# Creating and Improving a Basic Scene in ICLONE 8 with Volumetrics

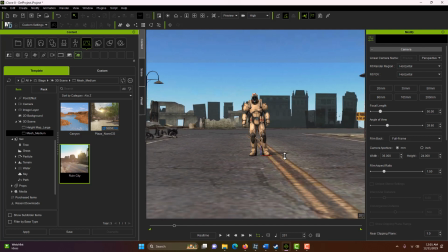4:21 But I have to tell you, when I look at this scene, as nice as it seems to be, it doesn't feel like he really belongs here. He seems like he has been placed in the scene, and maybe he got out of a spaceship and that's why he doesn't match.
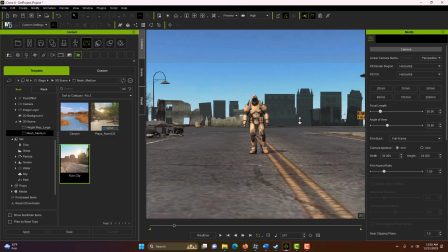4:38 But the truth is, we really want our characters to feel like they belong in the environment that they're in, and I think it's because of the way the light's interacting with him. The light seems to be interacting with him in a way that it's not interacting with anything else.
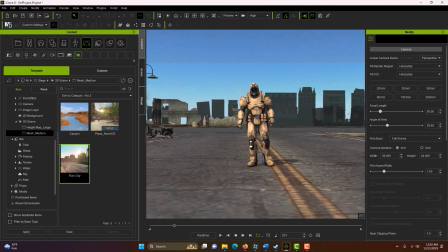4:53 And so, to me, it kind of pulls him out of the scene, and he doesn't really seem to blend in. Fortunately, with just a few adjustments and playing around, I think we can make it really look good and blend him in.
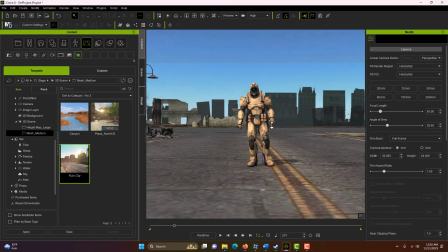5:06 So the way I see this scene is that he's too well lit for the scene. and it's not really clear what's lighting him and why he's so light compared to everything else that we look at in the scene.
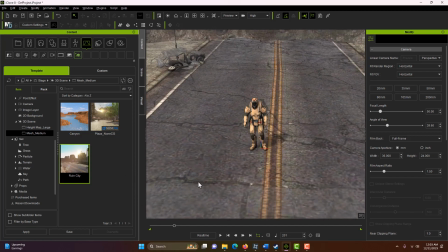5:20 If we look at the rest of the scene, it just doesn't seem like, I don't really see shadows coming off of other stuff too much. I just see shadow off of him, kind of a soft shadow.
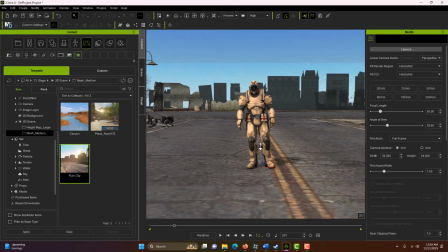5:31 So anyway, one of the key points I hope you take out of this is that volumetrics is good and less is more. So that's what we're going to do.
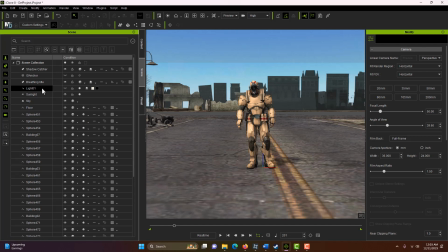5:44 We're going to go into the scene here, and we're going to click on light here, and that's going to bring up its properties over here. And there's some settings here that can really help us make this look a lot better. So let me give you one quick example of something.
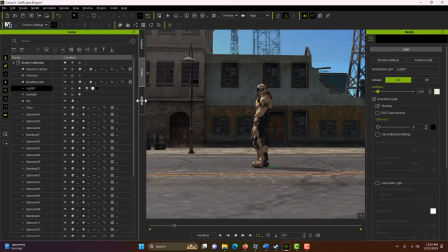6:00 If I hold the mouse button and I click around here, we can get a really great shot of that sun coming through.
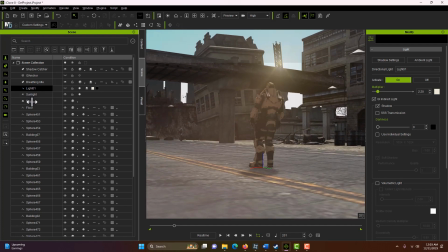6:08 You see that? And how it's catching the volumetrics there. What a great shot.
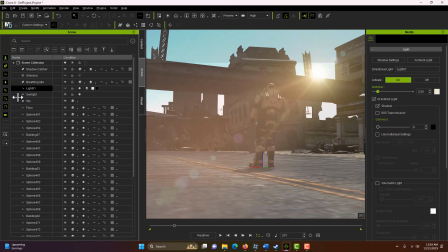6:14 And from this angle right here, see how well he blends into the scene? But we've got a lot of stuff going on. We've got this lens flare going on. We've got the shadowing going on. But what we have more than anything right from this angle is the volumetrics.
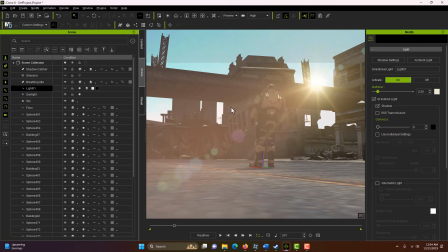6:30 But look, when I tilt down and get away from that, look how the difference.
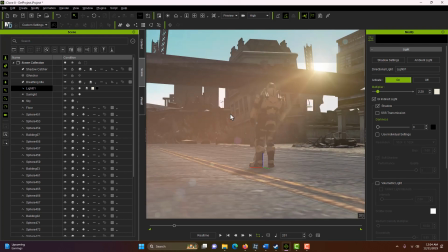6:36 It doesn't look that good as this looks. And it's the difference is the volumetrics.
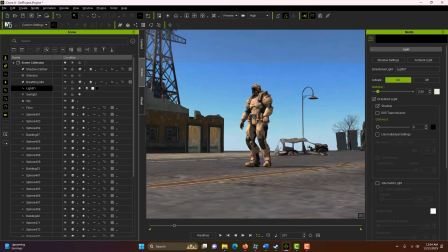6:43 So that's what we're going to try to fix. That's what we're going to be adjusting. And for this, we're just using our eyes and our judgment.
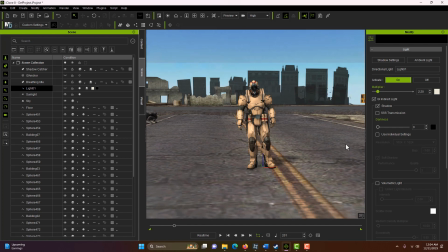6:50 So there's not necessarily any right or wrong in this. How you think it looks good may not be how I think it looks good. There's no definitive right or wrong here. These are just some settings we can adjust to make things look better, I think.
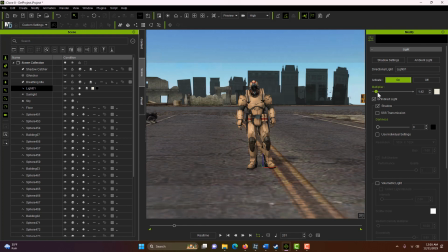7:03 So one of the key ones here is this multiplier. If we pull it down, see how it's going to soften up a little bit. It's not so bright, and I think that helps. Not all the way, but just a little bit, because you figure we're in late afternoon.
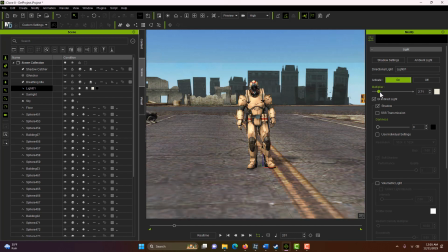7:18 He's not, and if I bring it up, see, looks terrible. So just bring it down a little bit there.
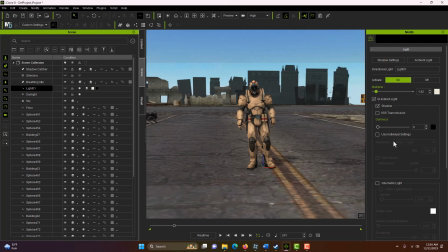7:27 And then anything related to volumetrics is good. So, and shadowing. Let's see. On the darkness relates to his shadow. So like if I bump that up, that really hardens his shadow, and that doesn't look good at all.
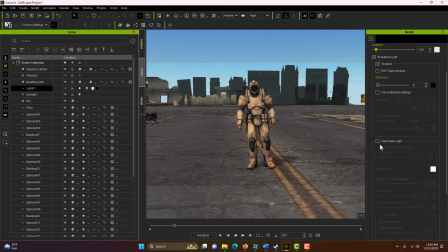7:42 So we'll keep that like that. And this says volumetric light, so that's a definite yes, we want that. And we can unlink this one because I notice when I bump it up, it kind of increases some volumetrics just a little bit.
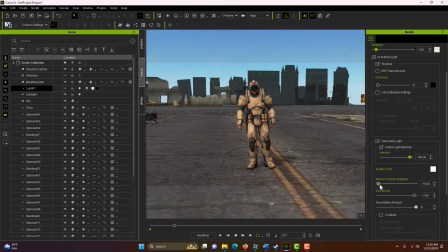7:59 So I think that's a plus. This one really seems to make a difference here. That brings up the volumetrics quite a bit.
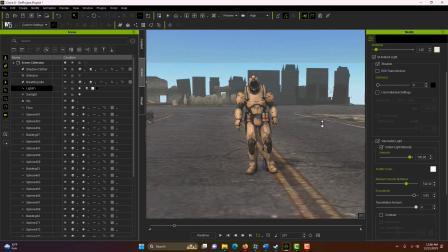8:09 And what you can do just to kind of see this is if we scroll and look the other way,
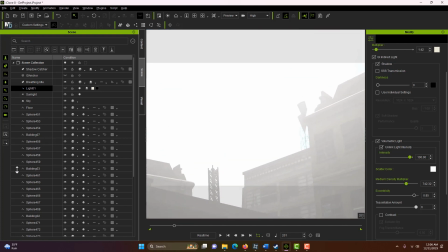8:16 we turn around and look back the other way, you see how it's looking now?
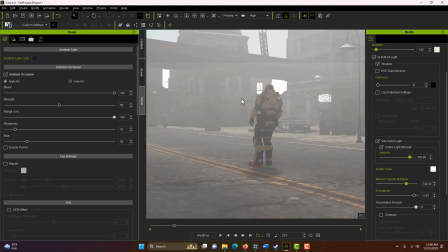8:23 So whether I have that light, now if I come down, you'll see the difference.
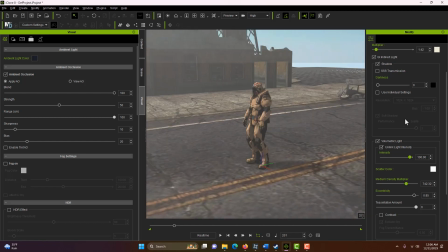8:28 It remains that volumetric-y, but it really blends him into the environment.
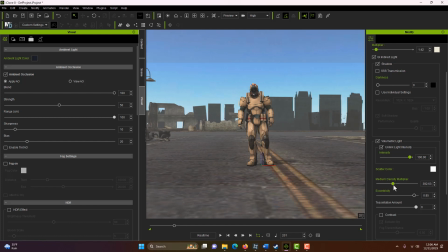8:35 That's a plus, adding this. But you know, however you feel is too much, too little, I think maybe like that is good. So that's a big setting there. The medium density multiplier with the volumetric light on.
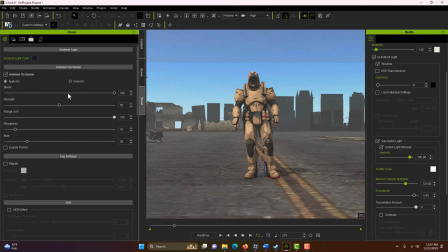8:54 And let's see. Oh, this is really cool. So if we look at the ambient inclusion, which is indirect soft shadows, if we click this button, we can see them.
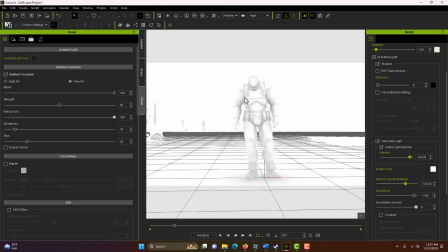9:08 So all these places is indirect shadowing. And you'll notice if we take that down, see, I think the more ambient inclusion there is, the better he's going to look. He's going to look more defined in the shadow areas, and I think that's a huge, huge plus.
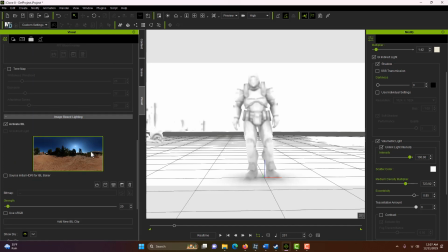9:28 So if we scroll down even more, there's this image-based lighting. So there's some lighting coming in here. I don't think, let me turn this back to normal here.
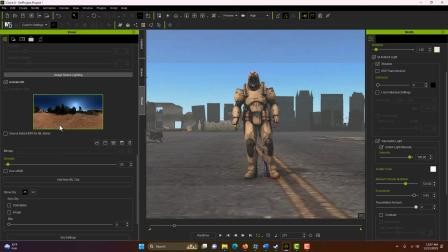9:40 I don't know that this is really adding that much. So if I turn this off, you can see just subtle lighting effect that we're getting off of here. See? So I think we're better off without that.
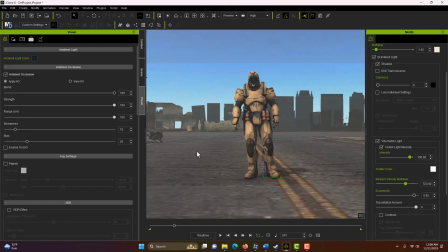9:58 So I'll just turn that off. And just straight away, I think he looks a lot more a part of the scene than he did.
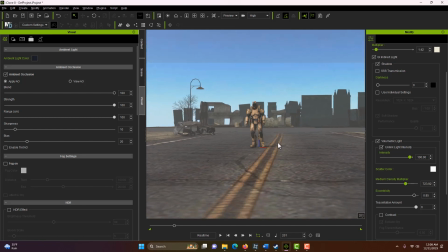10:07 And a lot of it just has to do with that volumetric scattering.
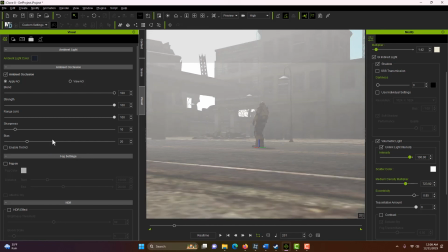10:12 If that's too much, but to me, those atmospherics are what really tie him to the scene.
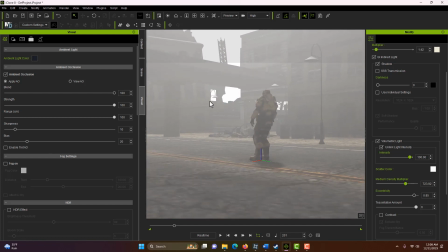10:20 The shadow ties him to the scene, and these volumetrics tie him to the scene.
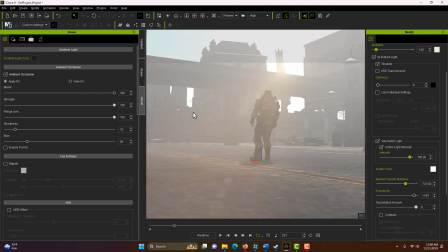10:26 And it just really looks, I mean, it just looks 100 times better, I think.
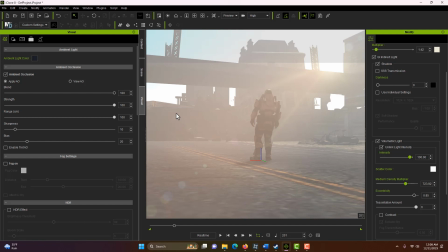10:32 So anyway, that's all I had for today. I hope you found this helpful. Just learn to trust your eyes and go in and experiment with the settings yourself and get them to a point that you like it. But if you look at a lot of
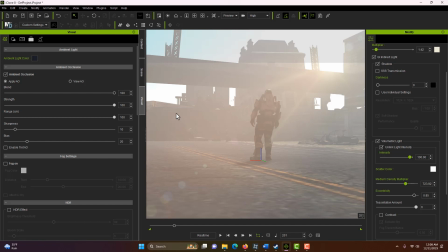10:48 movies that have a great cinematic look, you'll see they have a lot of times they'll have volumetrics in them. They would go through movie sets like on Blade Runner with like the beekeeper's smoke and add that to every scene in the movie,
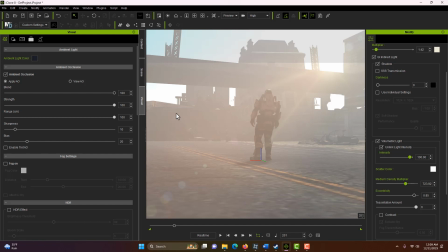11:03 and that gives the texture to the lighting and really just makes it look 10 times better. So anyway, that's all I had for today. I hope you found it helpful. Take care, have a great day, and I'll talk to you next time.